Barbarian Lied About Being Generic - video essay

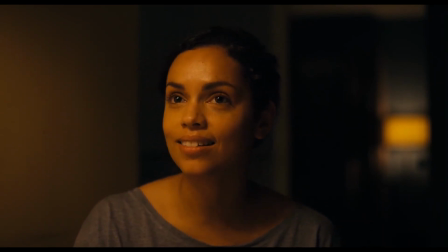(4:01)
Keith is awkward in pretty normal ways, but every time he did something even the tiniest bit weird, my friend and I were sure he was up to something.
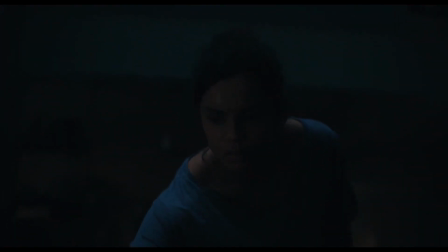(4:11)
Your suspicions only deepen when weird things start happening the first night.
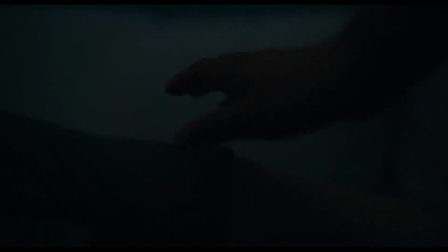(4:16)
Someone opens Tess's door, Keith is whispering some weird shit in his sleep, and you hear quick running during the night. This all leads to a moment where Tess finds a secret door in the basement, a door that leads to a room with blood, a camera, and a bed.
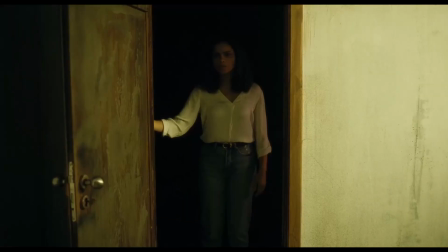(4:35)
Keith finally comes back, and Tess insists they leave, but he insists on looking for himself.
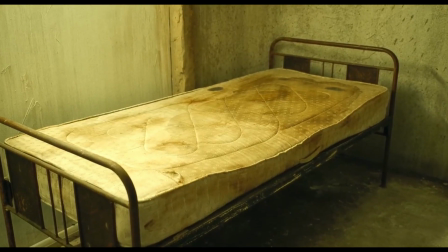(4:42)
A dumb move if he was planning on surviving, but in your eyes, because you know he's the killer,
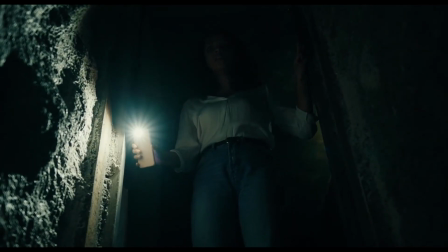(4:48)
it's a smart move while in the trap he calls for help tess hesitates but decides
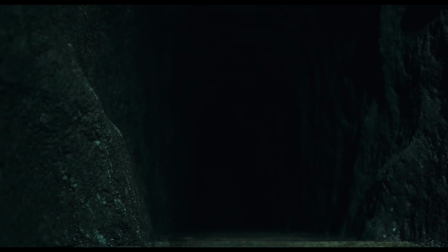(4:55)
to go down to help him in a deeper secret basement he tells her something bit him and they can't
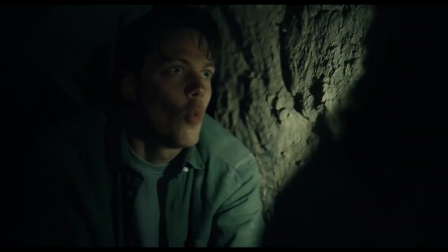(5:02)
leave as it's where the exit was this is it this is when he traps her and starts
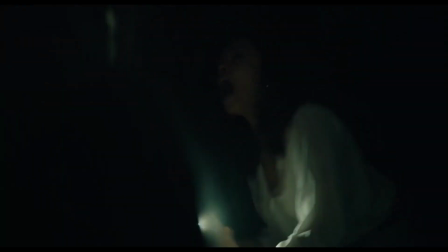(5:07)
torturing you know it he's gonna wait what did something
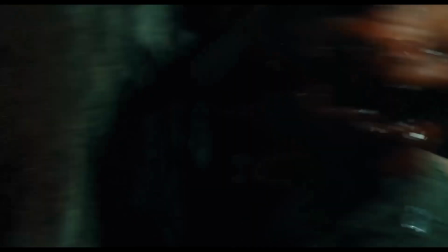(5:13)
just kill him what was that why are we cutting
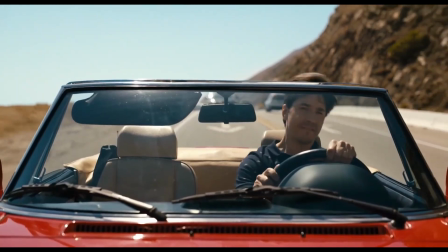(5:17)
to some hollywood producer what's going on can
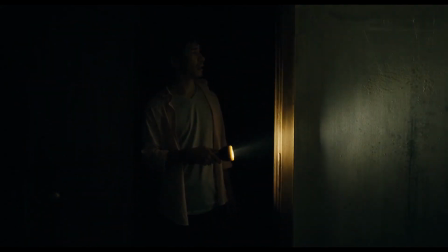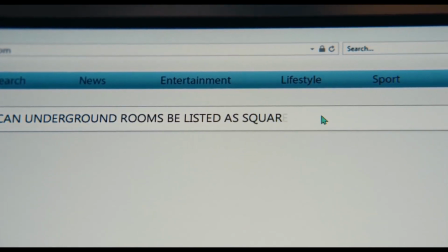(5:30) underground rooms be listed as square footage when
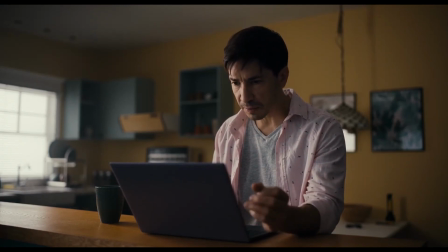(5:40) ask for rooms in the house that aren't finished like basements or attics they should not be included in the total square
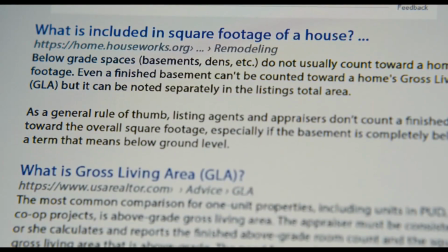(5:45) footage below grade spaces basements dens etc do not usually
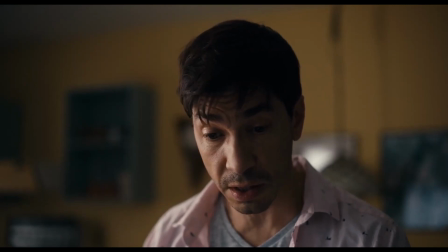(5:50) count okay usually even a finished basement can't be counted towards a home's gross living area gla but it can be noted separately
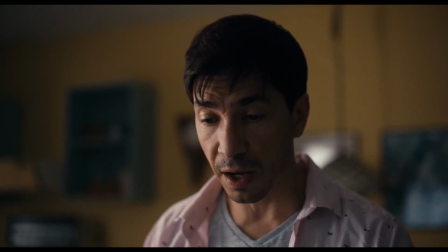(6:00) in the listing's total area. Oh, hell yeah. Yeah, bitch.
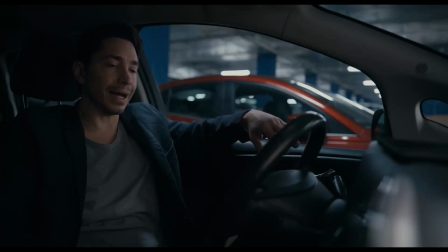(6:07)
The movie then cuts to a few weeks later with the next victim, the home's owner, a Hollywood big shot who has to leave the city of stars as he's accused of doing some pretty awful stuff,
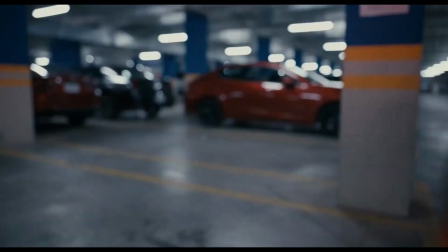(6:20)
things he did do. All this leads him back to one of his properties in Michigan. him.
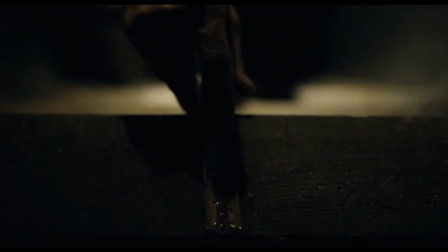(6:26)
As he searches the home, he too finds himself in the basement, though in a much more comedic way.
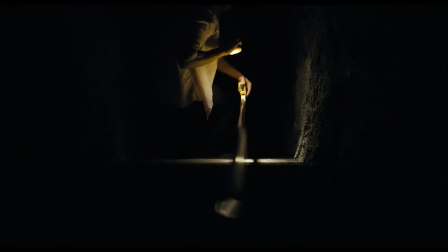(6:34)
This discovery being shorter and more comedy-driven than horror-driven actually works rather well because, instead of feeling repetitive, the comedy breaks up the tension and feels fresh, which helps the movie's pacing a lot.
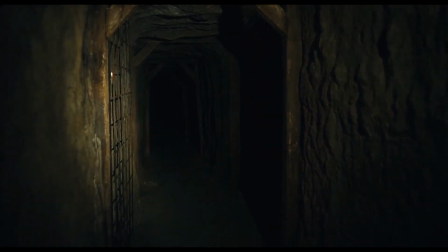(6:49)
If these moments were shown to the audience in parallel to Tess's story, we would spend too much time wondering when they would cross paths.
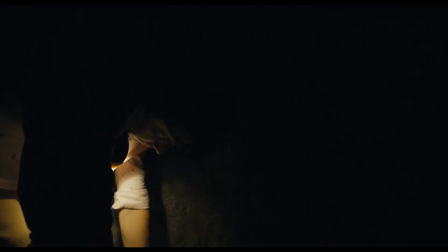(6:58)
But, as it's rather short and gets to the point rather well, we instead wonder what will happen when AJ, the producer,
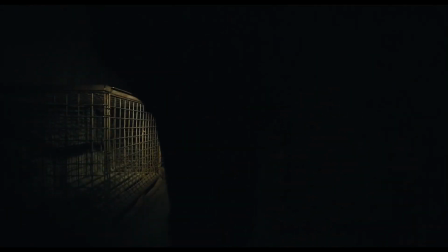(7:08)
finally enters the basement, and what will be of Tess when he gets there. It also allows the mystery of whatever is down there to linger with the viewer even longer.
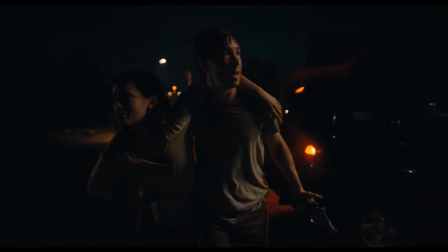(7:21)
In the basement, AJ has to team up with Tess to escape their captor.
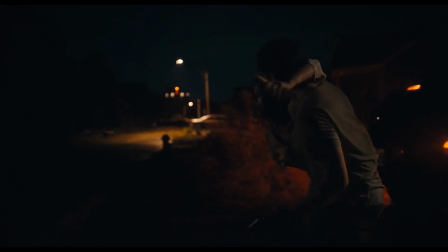(7:26)
Along this escape, he realizes he's been a pretty awful person. He decides he needs to hold himself accountable and do better from here on. What's that?
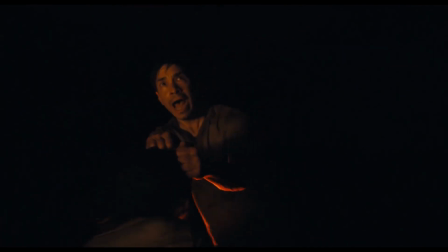(7:39)
He tosses Tess off a building,
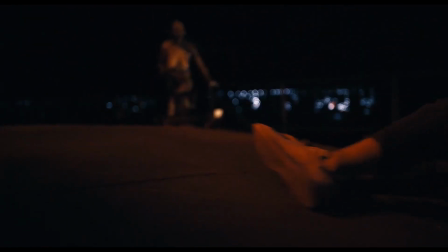(7:42)
expecting her to die? in hopes that their captor will jump after her instead of chasing him.
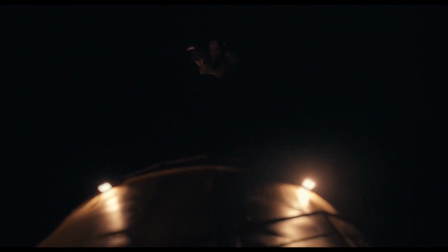(7:52)
Huh, okay, um, so, despite coming to the realization that he has been terrible,
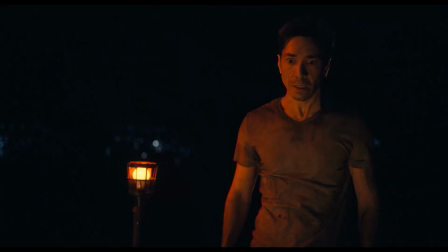(7:59)
he hasn't grown enough overnight to actually change, because most people wouldn't.